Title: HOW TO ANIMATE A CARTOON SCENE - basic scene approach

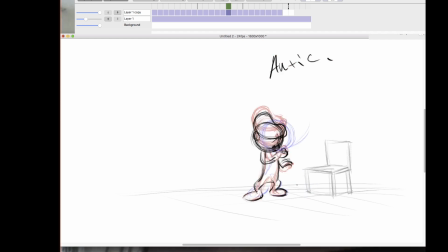This foot starts to lift off.
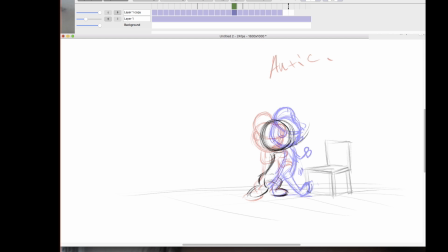And because he's holding this object, we're not going to have a counteraction of the arms to the legs. He's just going to keep that object somewhere in here because this is what he's interested in.
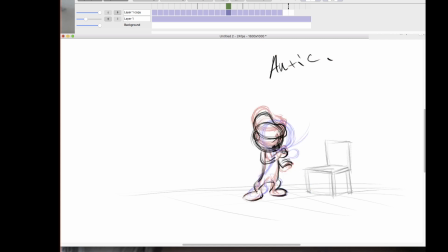He's going to come out from this 3/4 and then into this profile. And he is going to
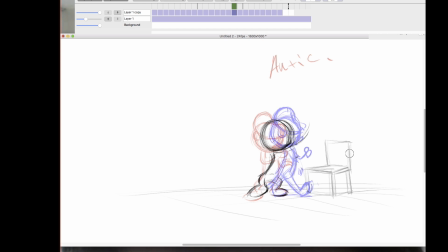keep his eyes on that object. And this is what gives it the personality, Poon. This is what makes it feel realistic because you know the character is thinking.
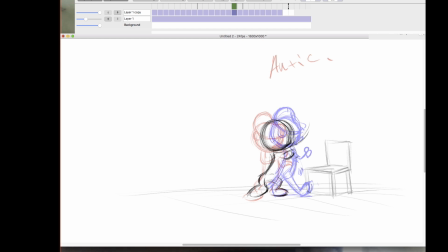So he is so highly focused on this object that he found. We can call it a gold coin or a ruby or something like that. But whatever it is, that's got his complete attention.
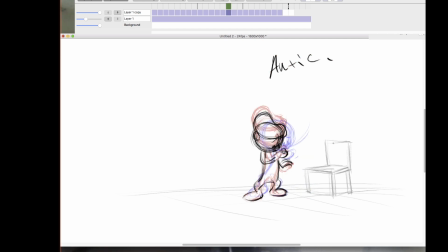And we want to convey that to everybody. Okay, so he's coming out of there. Here's his hat. Just put that in quickly. And he's coming up.
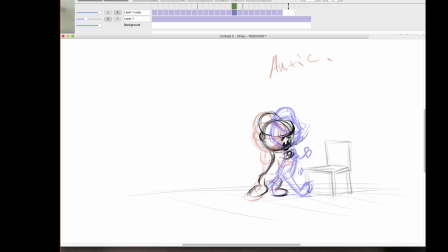Leg coming over, torso,
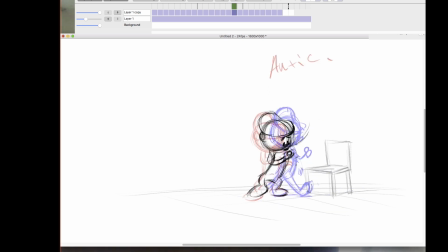I'm not sure what to do with that hand. I'm going to bring it up slightly.
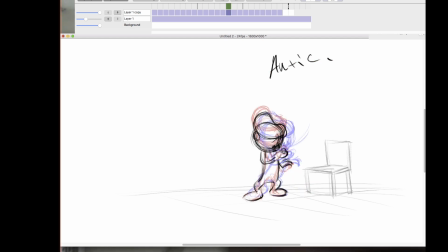That seems to be working. Only reason I could tell, I'm going to say it again, is by flipping it.
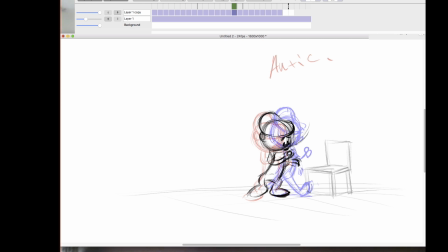This foot is flat. It has not changed its shape at all or form.
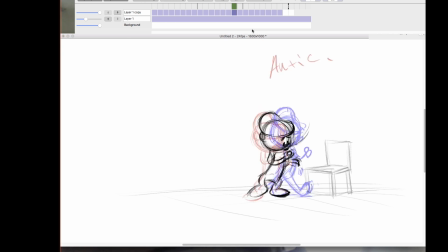Wait, what did I do? Add drawing. Okay. Now I'm going to put in the up.
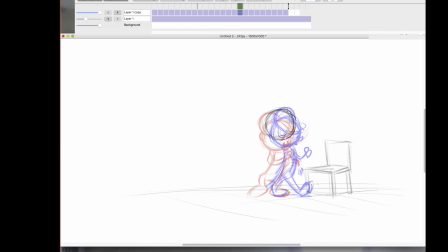This is the up of the walk.
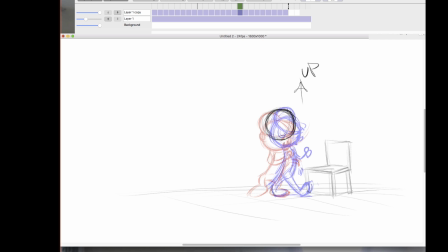Keep that foot registered there. Everything is up.